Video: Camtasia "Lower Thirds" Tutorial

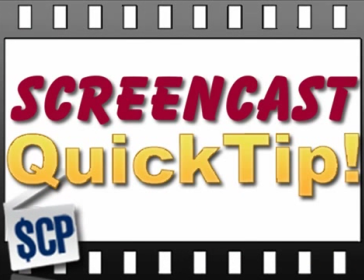0:03 Hey, it's Long with a Screencast Quick Tip.
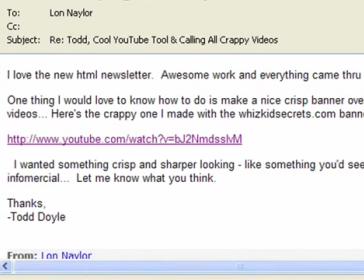0:10 I got an email from one of our members, Todd Doyle, the other day. He loves the new newsletter. Thanks, Todd. And he has what he thinks is a crappy sample and a problem for us to look at. He wants a nice, crisp banner overlay at the bottom of his videos.
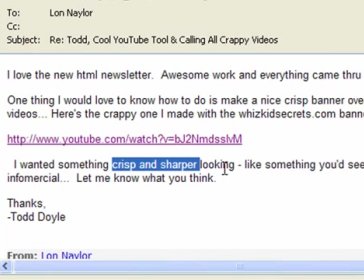0:28 I assume what he means by that is something called a lower third.
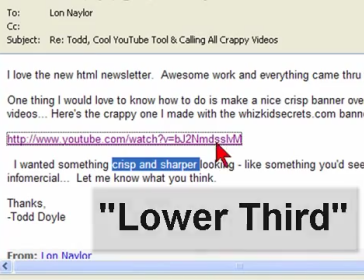0:34 Let's take a quick look.
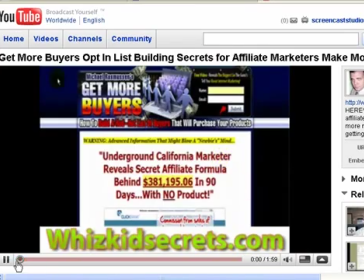0:38 Okay, now it looks like Todd has this banner at the bottom throughout the video.
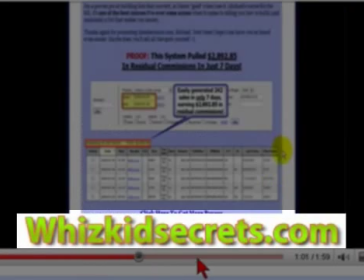0:44 And yes, this is called a lower third because it's an extra component added to the video that
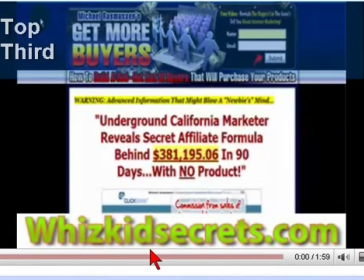0:50 stays visible over multiple scenes or shots in the lower third of the viewable area.
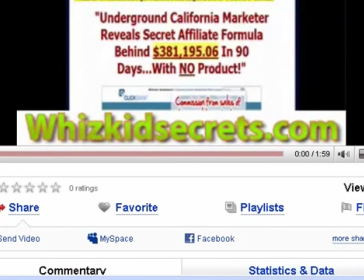0:57 Hence the very clever name. Clearly, in this case, it's there for branding or maybe copy protection purposes. We'll have more on that in a minute. But the overall problem here, I think, is that to me it looks, well, kind of amateur-like for two reasons.
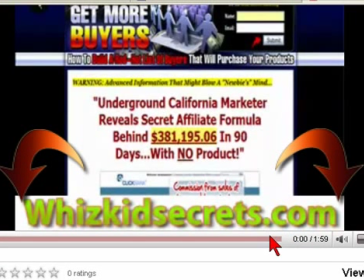1:16 Number one, the solid white rectangle background gives a very hard edge to the thing,
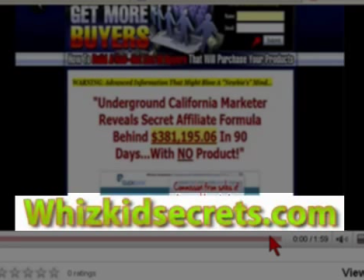1:22 and the green gradient text with the orangish stroke seems rather cheap and cheesy looking to me. And it also doesn't match the color scheme of the video in any way, shape, or form.
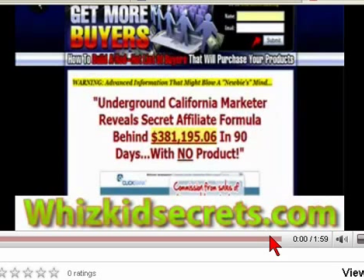1:35 So it sticks out. So let's take a look at a couple of options to decrapify this a bit.
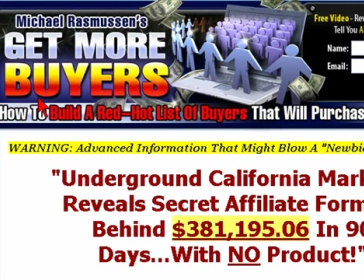1:43 Todd's video is a quick review of michael rasmussen's excellent get more buyers
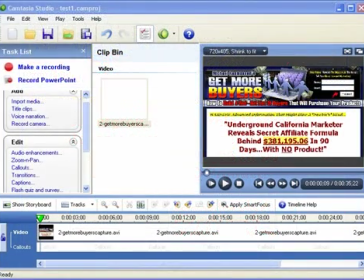1:49 product in camtasia studio i've recorded a short clip of
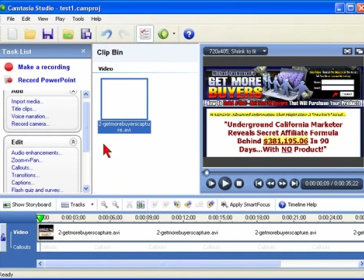1:54 michael's site to kind of simulate what todd's doing and dropped it into the
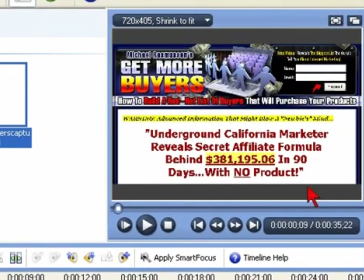1:59 timeline this gives us a clean slate to work with and we'll see if we can't come up with something a little better looking first the simple and quick approach
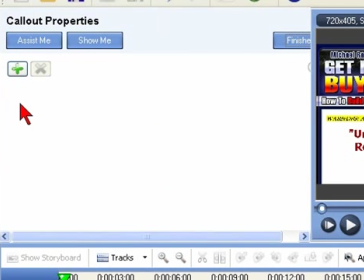2:10 we can use camtasia callouts to create a lower third box.
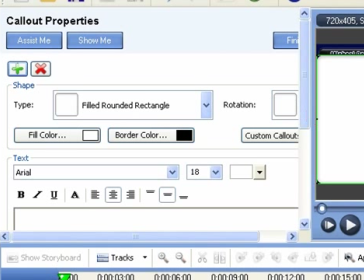2:16 The most common callout for this type of purpose is the rounded rectangle.
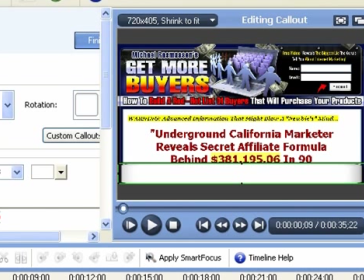2:22 If we go with just a white solid with black text, we'll end up with that blocky, kind of amateur-looking feel, so let's see what we have in the way of parameters to play with to get a little more unique and snazzy look.
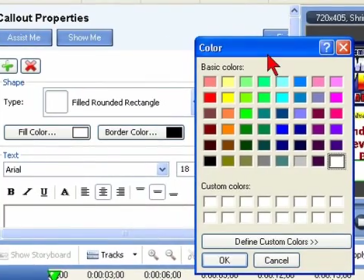2:38 The first is color.
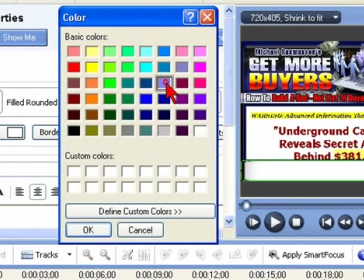2:40 Play around with a few different choices and see if you can do anything that integrates with the overall design of the footage.
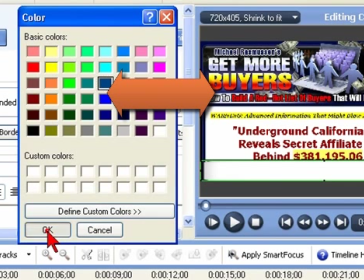2:48 In this example, where Michael has obviously had some professional graphics work done,
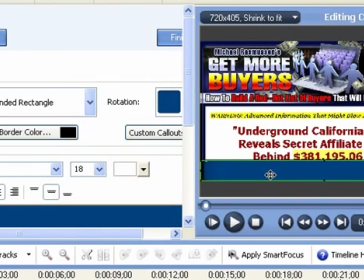2:54 see if you can leverage this talented designer's use of the color palette and be complimentary as opposed to the sore thumb approach.
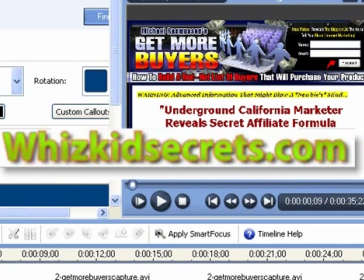3:04 Lime green and orange are probably not colors the graphic artist would choose to use on this page.
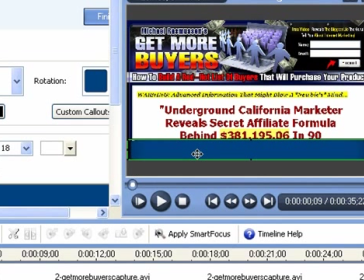3:11 In this case, white may indeed work, but also a blue shade is appropriate, something that doesn't distract too much and blends in a bit.
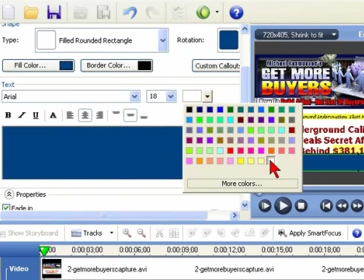3:22 If I go with a darker color, I'll also need to change the text color.
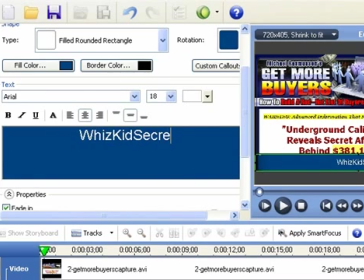3:29 And a quick note on the text itself here.
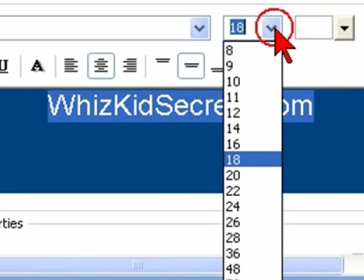3:32 If the goal is to have someone see this URL and then type it into a browser for some extra traffic to the site,
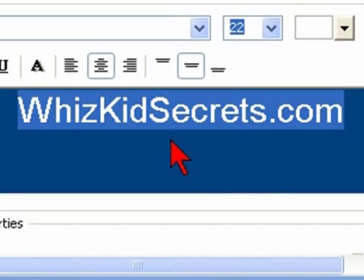3:41 then I'd make the text a bit more rememberable. By that I mean I want someone to be able to, with just a glance, clearly and quickly understand exactly what it says so they can type it in correctly.
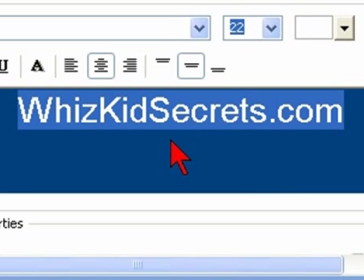3:57 Your URL is actually three words that need to be processed in the brain.
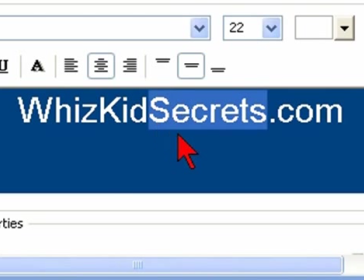4:06 WizKidSecrets.
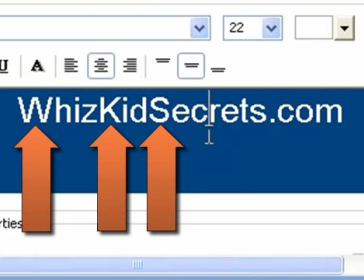4:07 I think I'd use a capital letter to begin each word so that the viewer will go, oh yeah, WizKidSecrets.com.
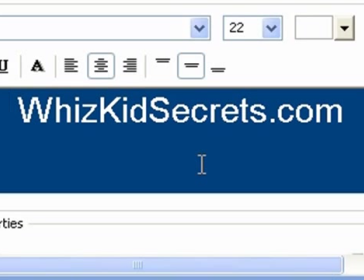4:15 The way it is now, with all lowercase in the middle, it's harder to make out exactly what the address is.
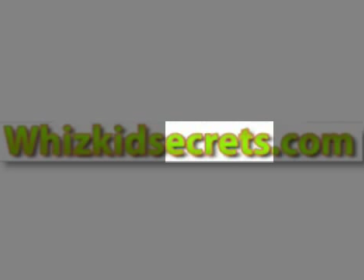4:24 WizKidSecrets? What's an ecrit?
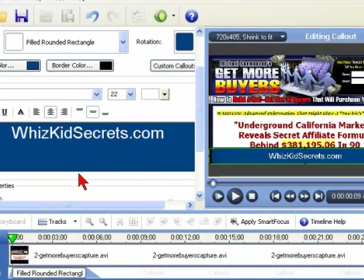4:28 believe me viewers will rarely work that hard and next i'd like to get away from that hard edge look
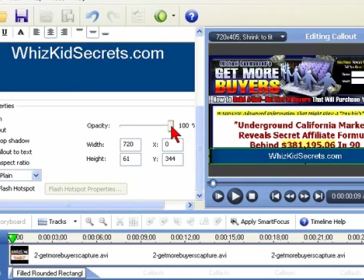4:38 one way to do that is by using transparency which is determined by the opacity setting
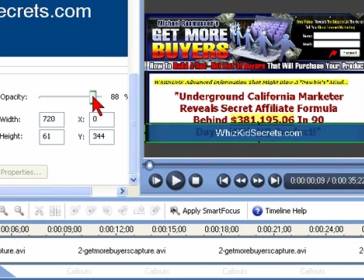4:45 by bringing this down just a bit until the underlying video shows through a little
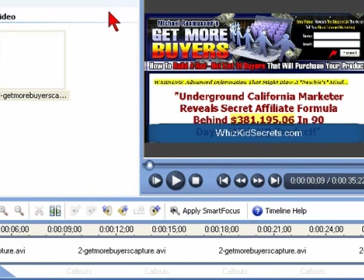4:52 It creates a more interesting visual effect and just seems a little more professional than a big block of solid.
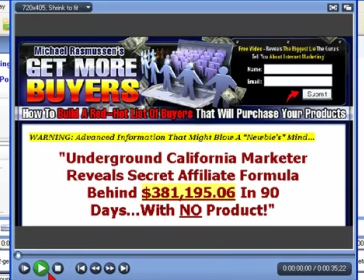5:02 Let's play that. Okay, so that's cleaner and a bit more professional and interesting, but, I mean, let's face it.
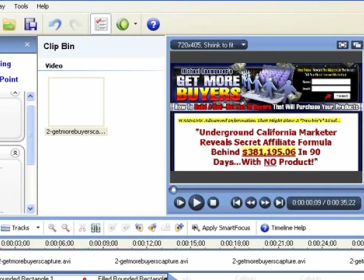5:14 A graphics editor, Camtasia, is not. If we want to jump into the killer Camtasia category, we'll need to use something with a little more horsepower.
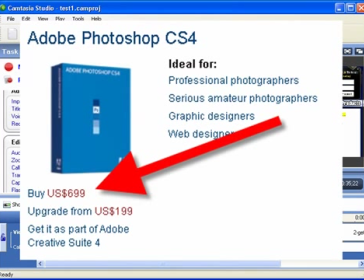5:26 Of course, Photoshop from Adobe is the power tool of choice here, but at 700 bucks a pop and a learning curve to match,
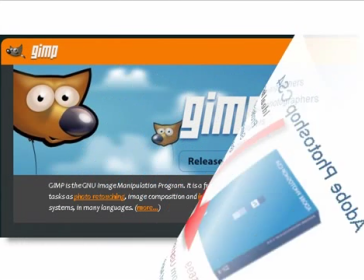5:35 let's look at a free graphics tool called GIMP.
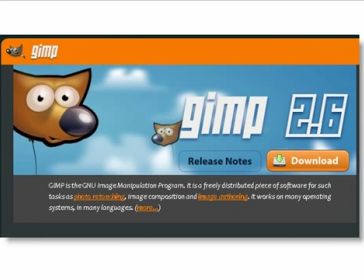5:39 I'll cover this program in a lot more detail in some other videos and give you some great resources on how to use this, so just bear with me here and I'll show you just the quick and dirty possibilities.
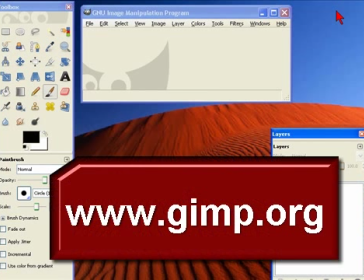5:52 Here I've opened up GIMP, which you can get for free by clicking the link in the description or resource box.
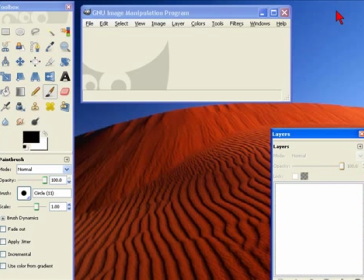5:59 When I'm making a lower third, I want to make sure that it's the right size for the video I'm making, so here's a quick trick to get us started.
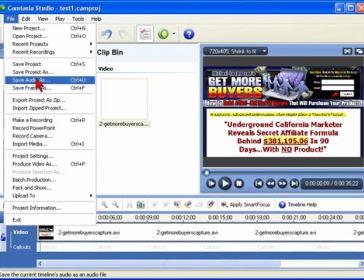6:09 Back in Camtasia Studio, I'm going to go to File, Produce Video As.
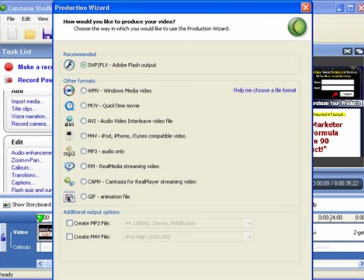6:15 You can use the presets or whatever custom settings you want, but make sure to verify the size you want your final video to be.
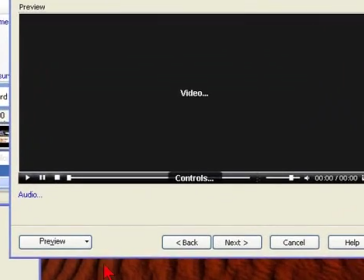6:25 And then just preview the current settings.
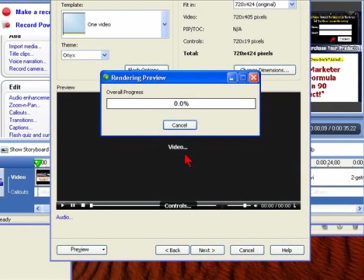6:31 And when that's finished, it'll launch a browser window with the video inside.
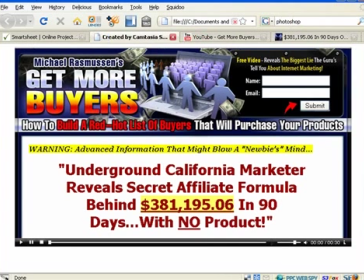6:37 This is obviously the size our video will be, and I'm going to resize this browser window to include just the video content.
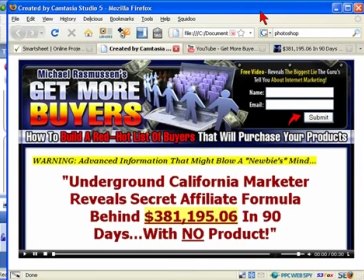6:47 and switch back to GIMP.
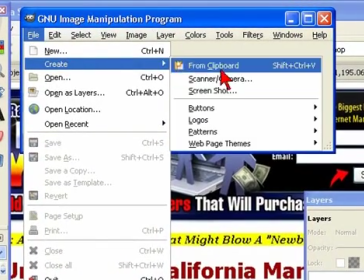6:51 Now I can go to File, Create, Screenshot.
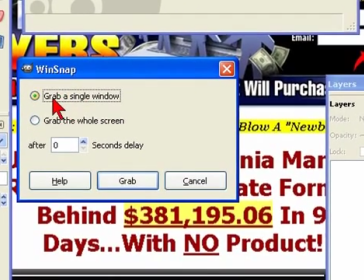6:57 Choose Grab a Single Window and Grab.
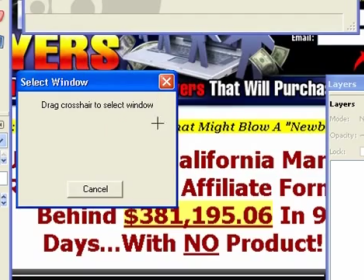7:03 We'll just drag the little crosshair to the browser window with our video and GIMP pulls it into the program.
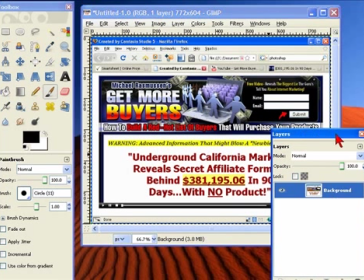7:13 The reason I'm doing this is to create a properly sized image to use as a guide to make our lower third image.
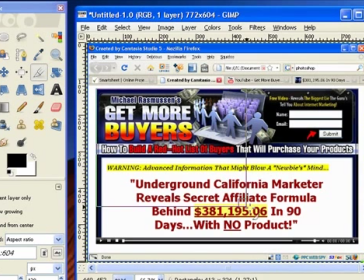7:21 So I'm going to click on the crop tool, click and drag to select just the video part of the image,
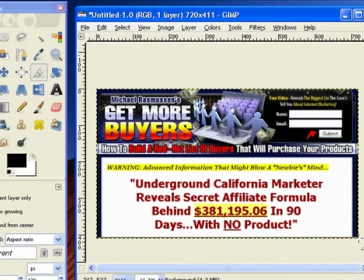7:31 hit enter to crop it, and there we go.
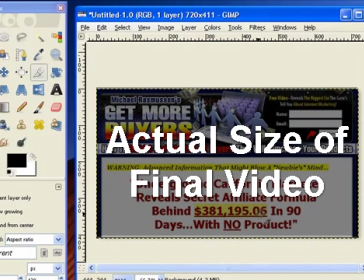7:35 A real-world, properly-sized canvas to draw a cool new lower third on that lets us see what it will look like.
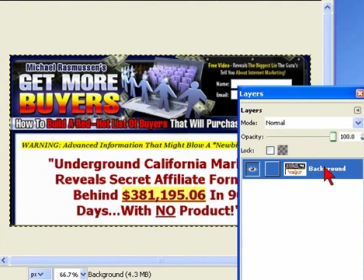7:43 Here's the background layer of the video image, and if I make it invisible by clicking the little eye here, there's nothing but transparency underneath. Perfect. Now let's create a lower third.
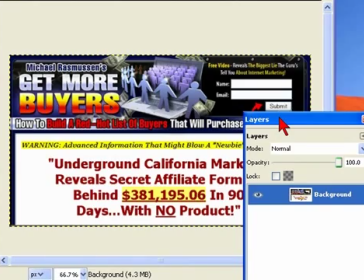7:57 At this point, your imagination is your only limitation, but let me show you a few easy tricks.
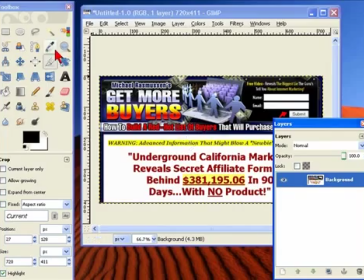8:03 First, let's pick a color with the color picker tool.